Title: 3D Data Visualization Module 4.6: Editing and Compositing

Color grading is a process of tweaking the colors across the whole image. One piece of this is optimizing the brightness and contrast of the image.
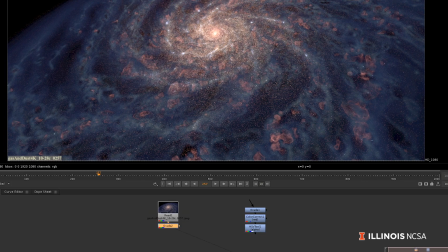4:28 To make full use of whatever final display environment you're using,
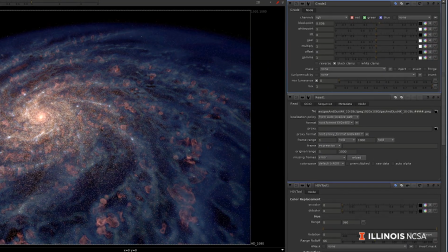4:32 you will want to stretch the image's brightness profile so that its darkest pixel is completely 100% blackest black,
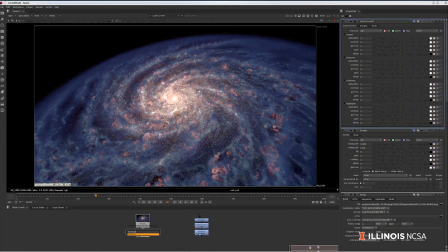4:40 and the image's brightest pixel is the whitest white. Another piece of color grading is adjusting hue and saturation, perhaps to give the whole image a warmer or cooler cast, or to make it feel more or less vibrant. These color decisions can be driven by the type of experience you want or by the narrative.
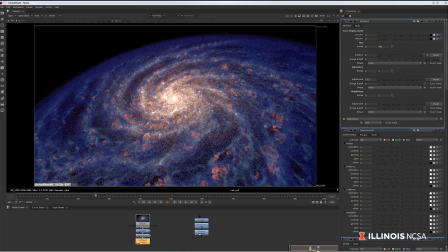5:00 In scientific visualization, we typically find that a very saturated color palette captures audiences' sense of natural beauty and inspires them more than a muted photographic palette. Audiences tend to like things that look like an exaggerated version of real life. Although this adage is starting to become a bit tired after years of wildly overproduced Hollywood blockbusters. Another major advantage to compositing is the opportunity to refine how light is captured in the final video.
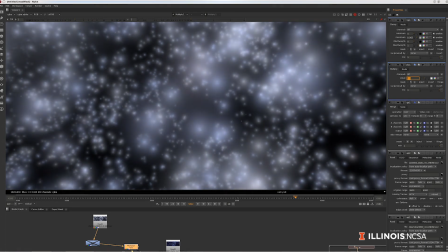5:28 In visualizations that feature bright objects like stars, you will often see regions of blown-out, bright white pixels.
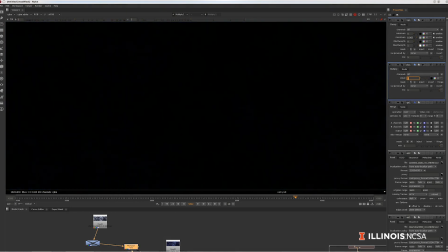5:36 These glare effects are theoretically exponentially brighter in the center of the glare than they are at the edges,
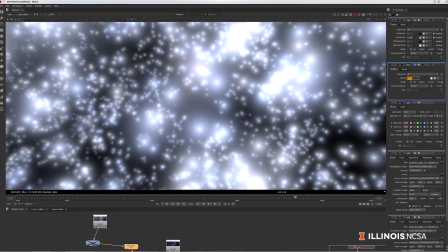5:42 but because even the dimmest parts are bright white, you don't get to see any variation.
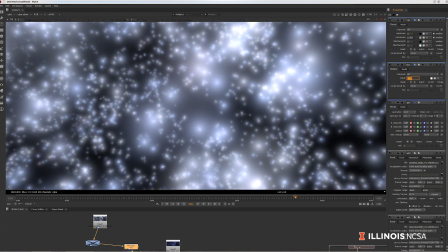5:48 If the glare is stored in an image format like EXR or 32-bit TIFF that
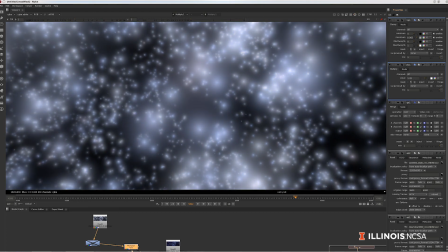5:53 allows its RGB color values to be stored as numbers higher than the maximum of 1, you can reduce that blowout simply by turning down the brightness. If the pixels are all clamped at 1 though, as they would be in a more typical JPEG or PNG image,
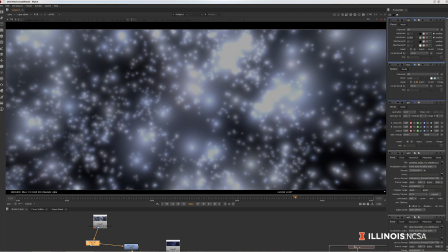6:09 changing the brightness will make the whole glare region dull out evenly to gray, and may require you to re-render the image with a smaller glare. After color grading, there are some other very common compositing tasks. Bright objects in the scene often demand more attention beyond just reducing clamping.
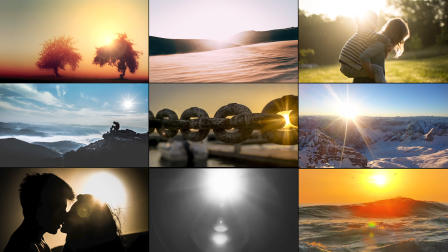6:27 In a real camera, bright objects create artifacts on the lens called glow, glare, and flare. While many animation packages offer tools to create these effects in the render, you should not use them. These tools are notoriously difficult to design with, and they're not editable because they get cooked into your rendered imagery.
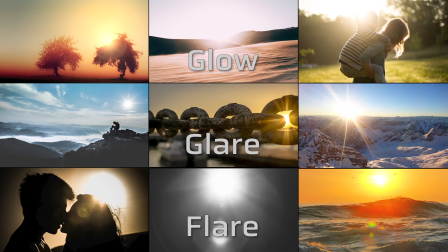6:47 Because these brightness effects happen on the camera lens in the real world, and not in the actual environment being recorded, they are better simulated in compositing software. Glow and glare are effects you want to create using an image mask. A mask is a special version of your render that is white in the regions of interest and black everywhere else.
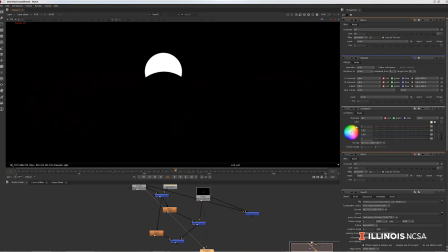7:08 These mask images are typically faster to produce and can give you the exact region of your image that you need to produce a realistic glow.
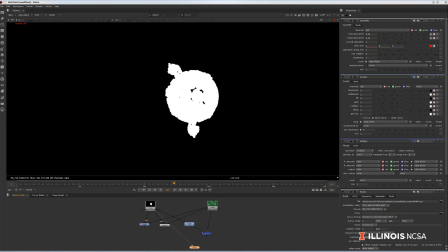7:16 Masks are useful for doing math on pixel RGB values. For instance, if you want to turn a region of your image to black,
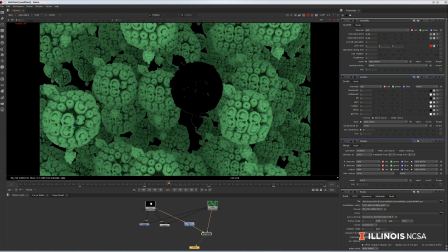7:24 you multiply the RGB values by 0 in that region by creating a mask image that is black in that region.
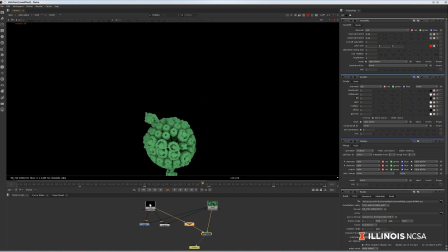7:31 Let's say you want to only make a certain object in your scene brighter. You can select it as it moves across the screen by rendering a mask of that object,
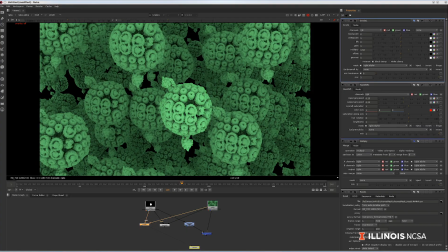7:41 and then dial up the brightness of the image region selected by the mask. Another compositing task you might consider is interpolation. You should always be very careful when adding detail where there isn't any, as this can lead to unintentional resolution artifacts.
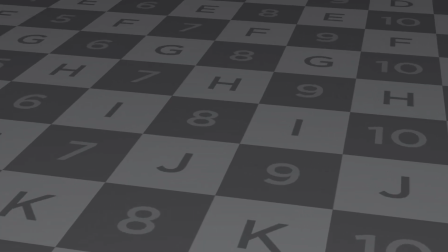7:56 A sharp image may become blurry if you scale it up.
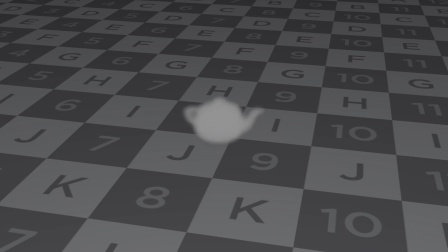7:59 But perhaps you rendered a foggy object and you know the blurry edges won't get too pixelated when scaled. Or perhaps you want to slow down the sequence by a factor of 2.
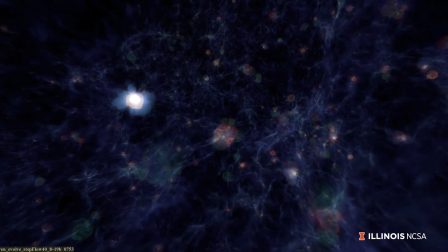8:10 Some compositing software includes temporal interpolation tools that intelligently generate in-between images to stretch out the sequence.